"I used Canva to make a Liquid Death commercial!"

Today we're going to try to make a product commercial inside of Canva.
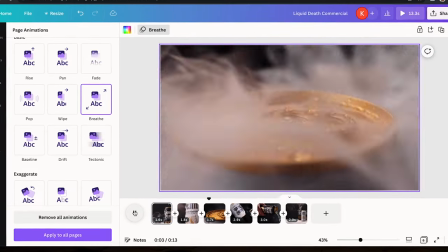(0:04)
So for those of you who aren't aware, Canva has a bunch of new video features allowing you to completely edit a full video right inside of Canva. I'm super excited to test it out and see how it performs and if it's going to be usable for an actual commercial. So the product that we chose for this commercial was Liquid Death and we just really love the marketing and the logo. It just looks like a great bottle.
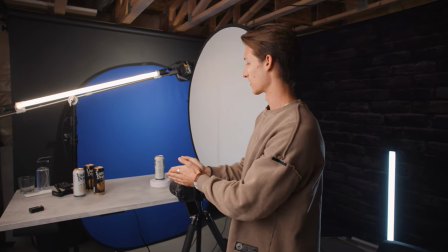(0:25)
So to kick off the shoot we're going to get the same shot of both different colored cans of it just spinning on the lazy susan in front of our blue
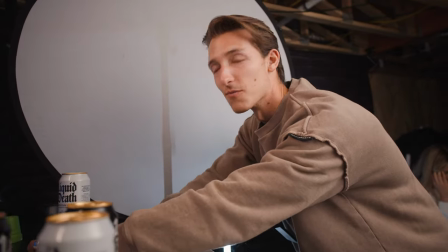(0:32)
screen all right let's speed up this lazy susan i don't know how this thing is still working that's the thing it's not really
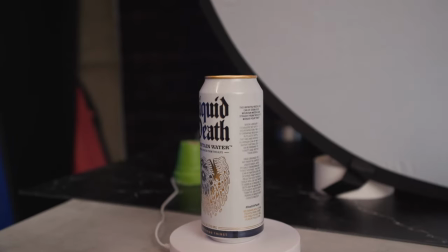(0:38)
still working it's you see it it keeps like spinning right and then it'll just stop and start spinning left so we'll
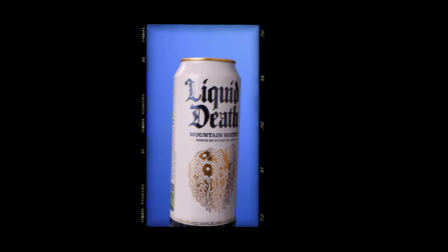(0:44)
probably film this going around two or three times before we stop it that way if we want to speed up the clip or slow it down we just have a little more leeway so let's grab the black one and get the same shot all right so for this next shot we're going to be using a spray bottle to spray down our can and to spice up this shot just a little bit more since this is a very common shot we're going to be using
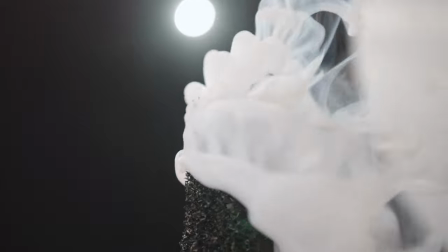(1:05)
our smoke genie i love this thing so much they look so epic and they're so much fun to use so i'm just going to do a little smoke just
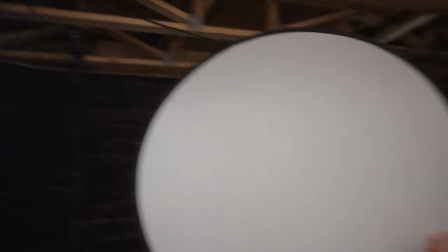(1:13)
in the background like that and we also have a light shining backwards shining to backlit our can to kind of separate it from our
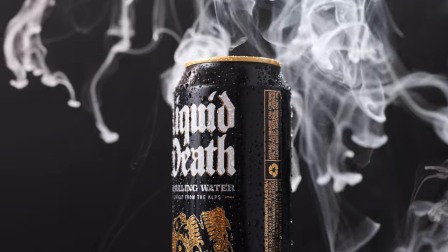(1:20)
background plus it lights up our smoke and fog so much better than if we didn't have a light shooting in from the background.
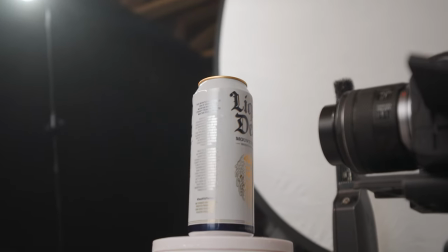(1:27)
Anytime you're shooting with fog or smoke or steam, always try to backlight it and have a light beaming through behind it because it will make it look 10 times better.
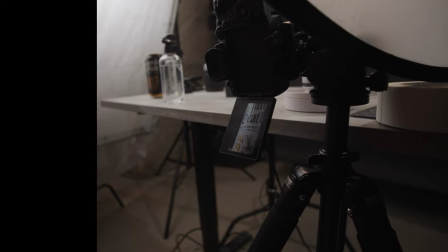(1:35)
All right so that's looking pretty good. I just really want to capture a droplet of water falling down right as you're reading the mountain water drinking water from the Alps.
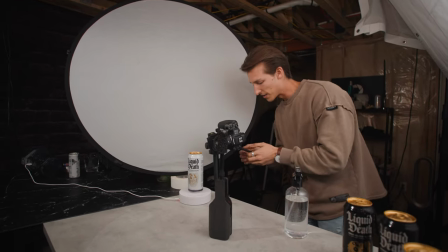(1:45)
Okay so for this final spin shot I'm just trying to get a nice macro shot of this golden lid.
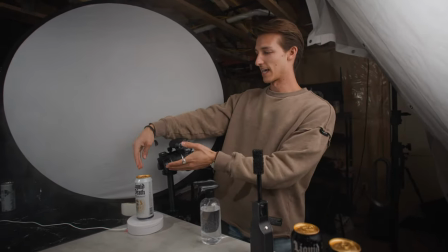(1:50)
So we're going to put the fog inside of the can and then we're going to try to blow it out. I think that was it.
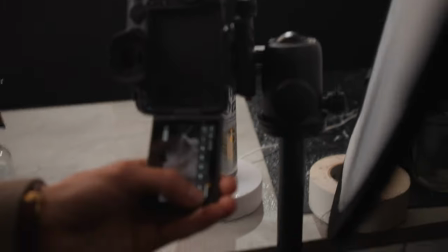(1:55)
Got to get Nate's reaction on the shot.
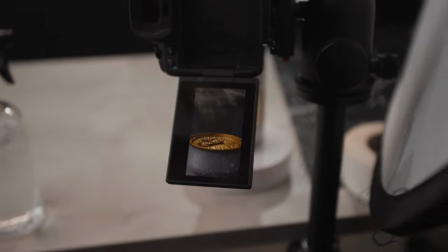(2:00)
Oh! What do you think? Not too bad? That's pretty fire. Okay, that's clean. I've never seen that done before either. This shot is going to be somewhat difficult.
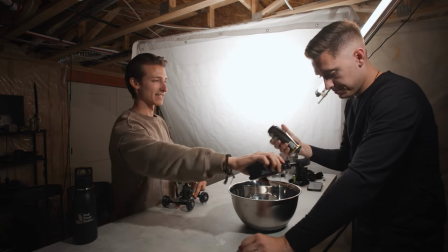(2:10)
We're going to need to pour, spin the camera around, and get some fog in the air, all within a matter of a second or two.
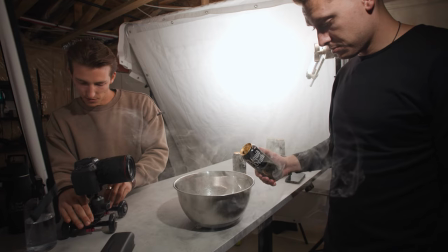(2:18)
Three, two, one, go.
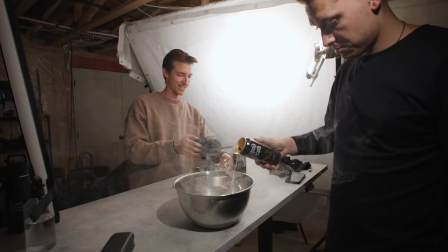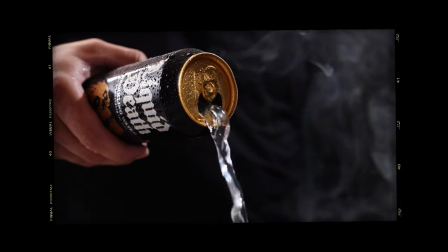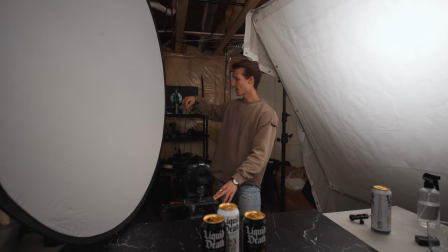(2:29)
we're officially on the last shot now we just have a slider we took off the tension on the slider so i could go really fast and slow down really
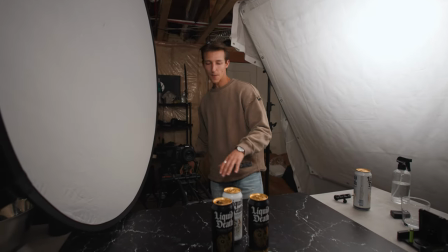(2:37)
quickly like that it's just a really simple outro shot but it looks really epic with this v-flat board okay so that is a wrap on set now it's time to head on over to the computer and plug all of our clips into canva and see what we can come up with.
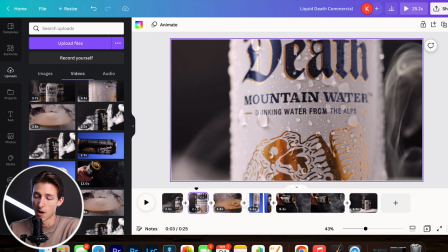(2:56)
So first things first, I just want to cut down these clips a little bit. I probably want each take to be in between a second and two seconds.
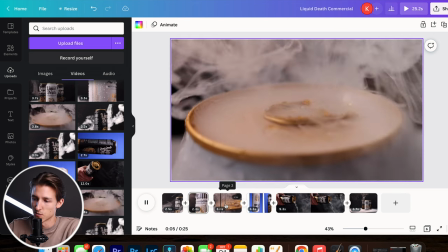(3:03)
I want this commercial to be pretty fast-paced, so definitely don't want any of these 3.8, 4 second long takes.
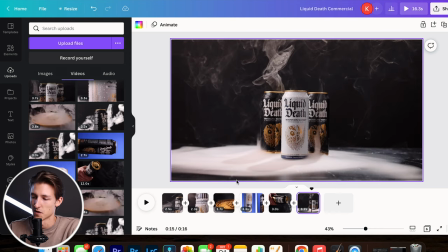(3:09)
Right in here, you can see the end of the fog. You can see where the kind of the table starts again.
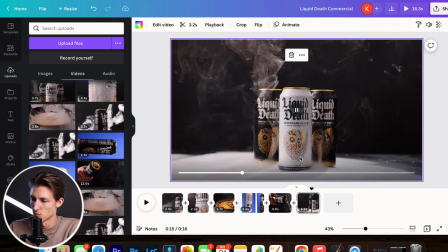(3:14)
So I'm just going to drag this and make it a little bit bigger. That way when it zooms out, it doesn't show nearly as much as the table right there in that black.
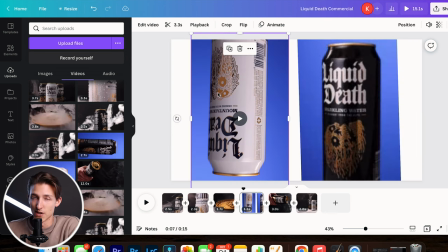(3:22)
It's mostly just the fog. Canva now has a video background remover, which is kind of crazy.
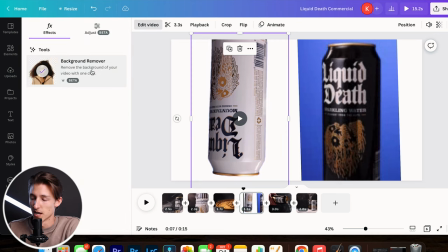(3:29)
So if we go up here and click edit video, background remover, and what the heck? Did it really just do that that fast? All right, that's actually kind of crazy. Granted, it is the blue screen, so it was probably a lot easier to pick up on, but still, that's kind of crazy.